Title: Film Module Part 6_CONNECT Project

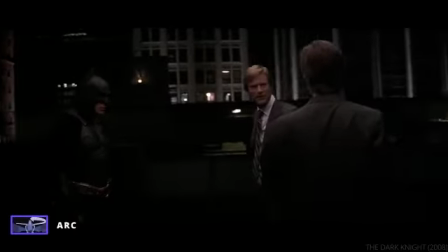8:14 You really have the sense of time moving around them without disrupting the continuity.
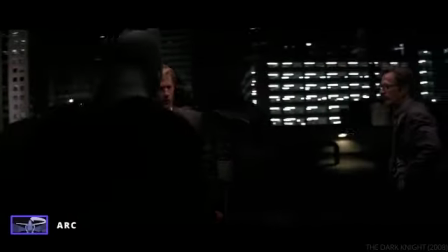8:22 And there are a lot of examples in movies where directors use this procedure.
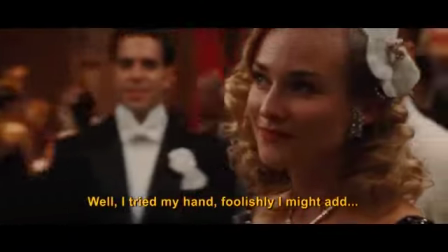8:28 Im Ernst, was ist passiert? Tja, ich habe mich, dummerweise muss ich eingestehen, im Bergsteigen versucht.
I want to show you a different movement. The boom movement is where you move the camera above.
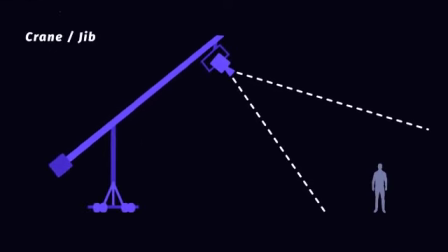8:47 Yes, it can be on a crane, on a pedestal, and you present things.
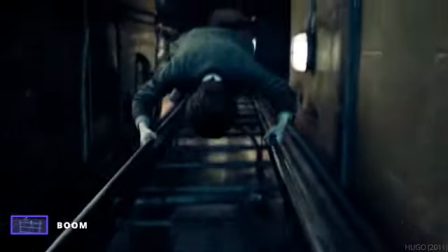8:53 You lift yourself up or above, yes, and show to the audience different details.
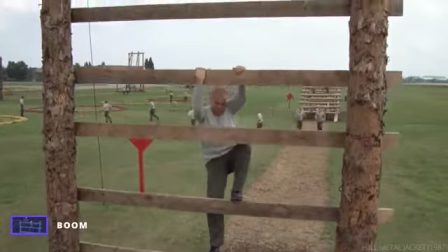9:00 Again, you can follow the characters, you can follow the action, you can present a product from above.
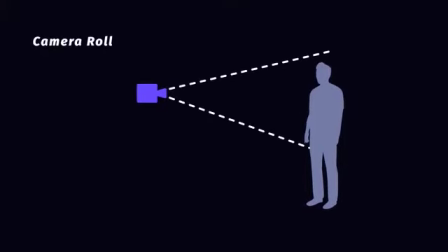9:07 Here you can see the camera roll. Yes, it's also a movement where the audience,
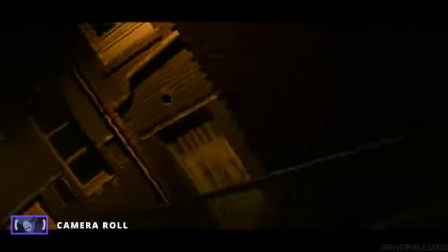9:15 the viewer, has the impression that, oh, okay, it's spectacular. Something can be seen from all angles.
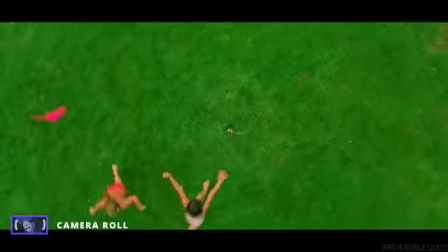9:23 It's really impressive most of the time. It also adds tension, suspense,
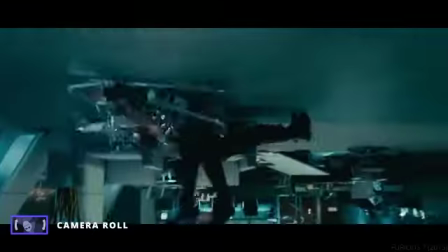9:33 increases dynamism in a sequence, serves as a statement.
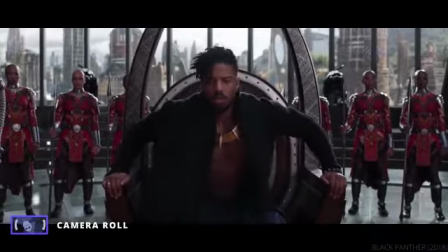9:42 It's a powerful movement. Yes, the camera roll. Let's see the dolly zoom.
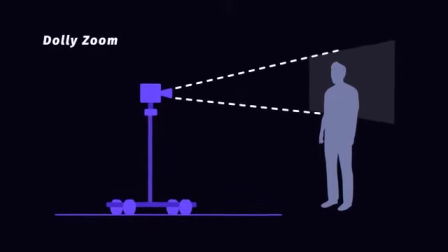9:49 We can dolly in and zoom out, for instance, yes, when the background seems to float.
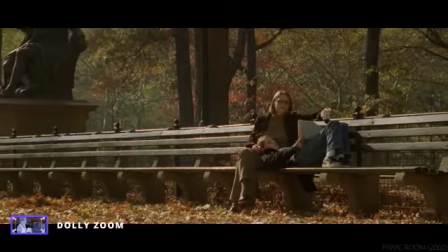9:56 The background seems to go further away, and we're approaching the character,
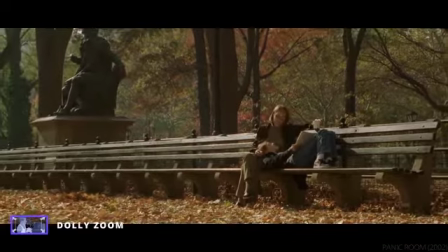10:02 and the character, the product, the main thing in the image comes closer.
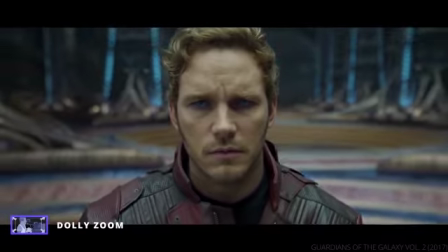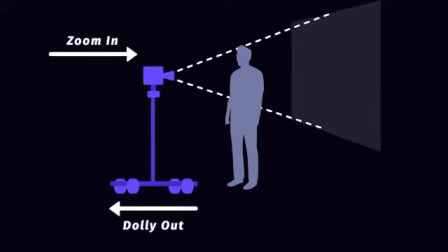10:12 The other way around is the dolly out and the zoom in.
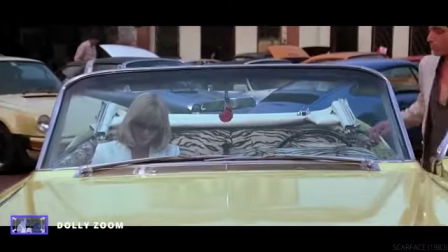10:16 You come closer to the characters or to the product, and it also creates a really nice effect. But it's a powerful movement, so don't overuse it. Use it when you really want to point out something.
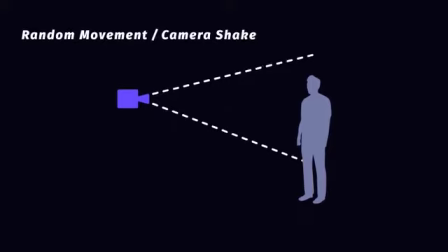10:32 There are also situations where you don't use a dolly, you don't use a tripod, you shoot with the camera in your hand. So this is the handheld camera, yes, compared to the smooth movement assured by the Steadicam and the traveling. Here the camera trembles. But this trembling is desired to express tension. It's desired to express the point of view of a character, to simulate the sense of a more documentaristic style, authentic, natural. In other situations, it can be really disturbing. Imagine yourself a close-up or extreme close-up trembling. Yes, let's take a look at some examples, yes, of random movement or handheld camera.
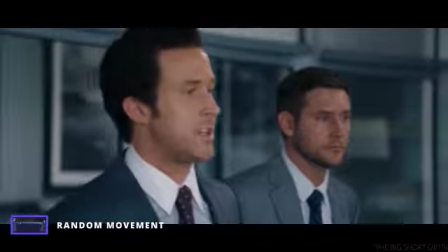11:21 Here the camera follows the action. You have the impression that you, as the viewer, are there in the middle of the action with the characters.
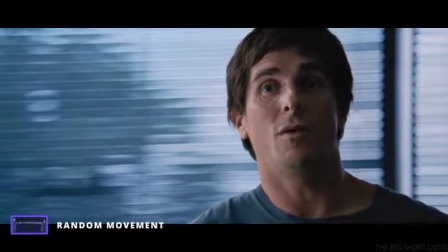11:30 You would move your eyes from there to there without
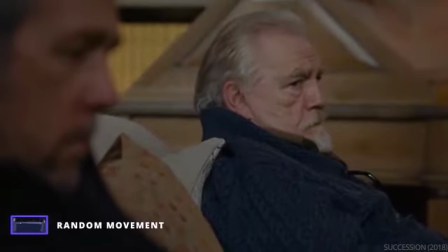11:37 a certain pattern. Yes, everything is random.
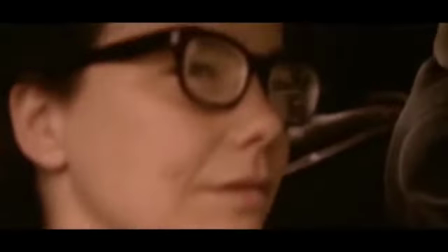11:41 Yes, but it's really authentic, it's really natural, a natural movement.
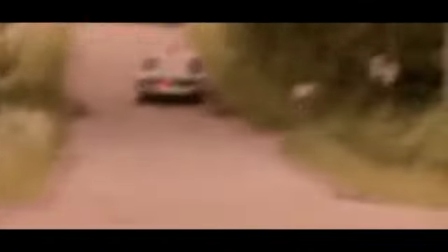11:46 But of course, again, it can be also disturbing. This is why we need to stabilize sometimes the image.
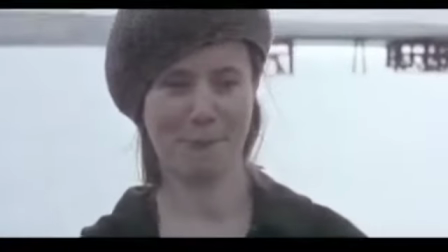11:53 This can be done in editing software.
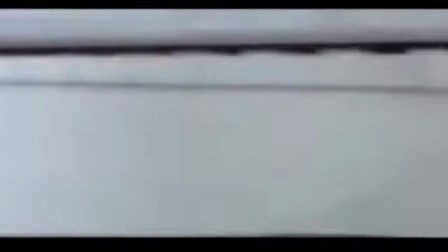11:57 There are various plugins like Warp Stabilizer, where you can add this plugin to your footage,
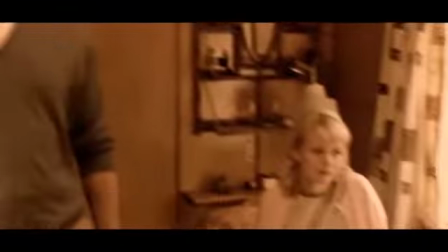12:04 which was shot handheld, and you can add this stabilizer and it will smooth a little bit your image.
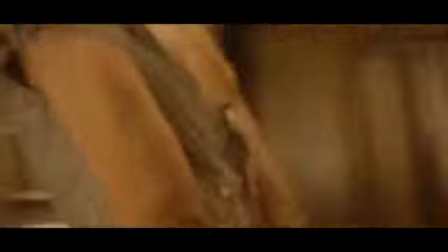12:10 Okay, sometimes this can cause artifacts.